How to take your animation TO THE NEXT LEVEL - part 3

I wouldn't say, copy this and try that for your weight assignment, because it's way too long. you have to kind of take those ideas and what I'm saying here distill that into something shorter but in general I wouldn't do this part because it's a repetition of she did the first time so now
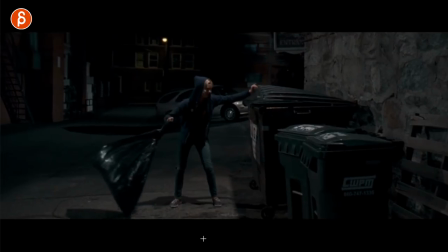503s
she tries it the same way that doesn't quite work but now she tries a different method and I like these two in terms of timing because that swinging is pretty long it's not like she just grabs it and goes all right one two and go this usually kind of you things on threes one two three or if it's a bird, it's flap, flap, flap. It's just a good set of rhythm to kind of break things up. If you do fours, it might be one, two, one, two, or one, two, three, boring, and then one. I think threes is a good way to break things up. So in her case, she pushes that. It kind of reminds me of some of the South Park or other animated TV shows where they really push the timing really, really, really long to the uncomfortable realm and then even more.
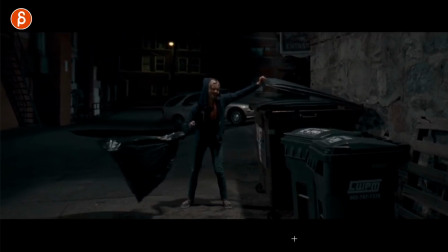547s
Not that this is doing that to that extreme, but it's still going against your expectations and she swings for quite some time. So let's go back, she failed this, let me do something new, again it's interesting because of contrast,
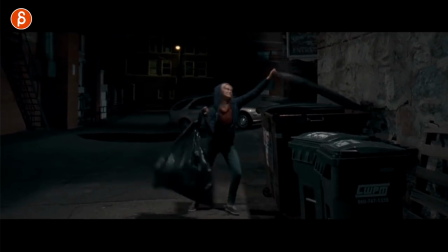560s
and she swings and swings and swings and then she finally does it and is done. Steps away, clear silhouette, we have a clear understanding of the separation here, and then look what happens, liquid it comes down and that's a new set of problems. So sometimes you can finish a shot, you can be done with the main objective and just add one little button to that as a one more thing. Or sometimes when you have a pose and you hold a specific pose and that's your, instead of just going for a hold, you can do a pose and then a sub pose. So if I point, it could just be, that type of thing. I don't know why I was angry, but you can do a point and then do a little twist in there and it's still the same idea it's the same story points kind of the same pose but you're kind of giving it a little bit more texture or again a pose and then a sub pose to kind of mix it up a bit give it some extra flair and in this case she did it she put it into almost put it completely in the container but now there's one more thing and that can be a movie sometimes you have a little joke there and it just
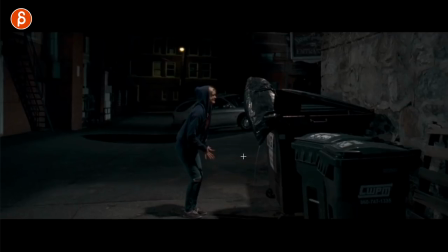621s
like one little thing like it's added so in her case what does she do she realizes ah this doesn't work and again look at that clear clear silhouette it's such a good pose I know this is not intentional in terms of I have to think about clean silhouette because it's an actor and it's going to be a lot more natural in the performance towards the camera but I for me this animation wise would also be really really clear
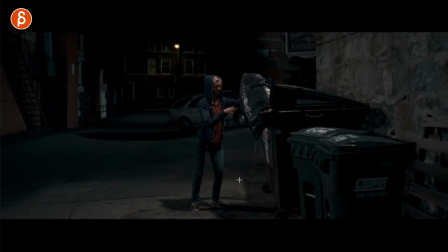644s
so you can see that okay well I gotta fix this and then she does this and again I'm gonna go back here just for that moment look at that she holds this pose here hand out finger here again it's a very very clear silhouette. I'm just really smitten by her posing in this sequence or in this very long shot.
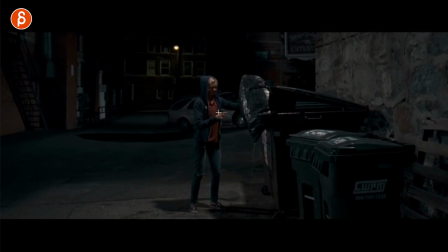663s
It's like one continuous long shot which is also very impressive. So what she's going to do is try to put this in here using her finger. No way she can do that. Obviously just pushing this massive thing with her fingers is not going to work but that is for me an interesting character moment. Instead of going brute force like maybe you can do it like this. This is it's a cute quirky trait it's an interesting character moment and again it's one of those opportunities where you as an animator can put more character stuff into your animation so it's not just weight and just movement from a to b and i'm showing weight you can show how is the character dealing with this weight with this object or with the conflict and the problem by whatever the objective
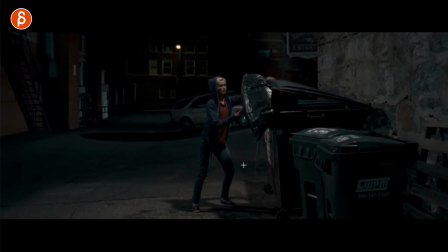703s
is in your shot so again that's to me it's a really really cute moment and then she does it and again clean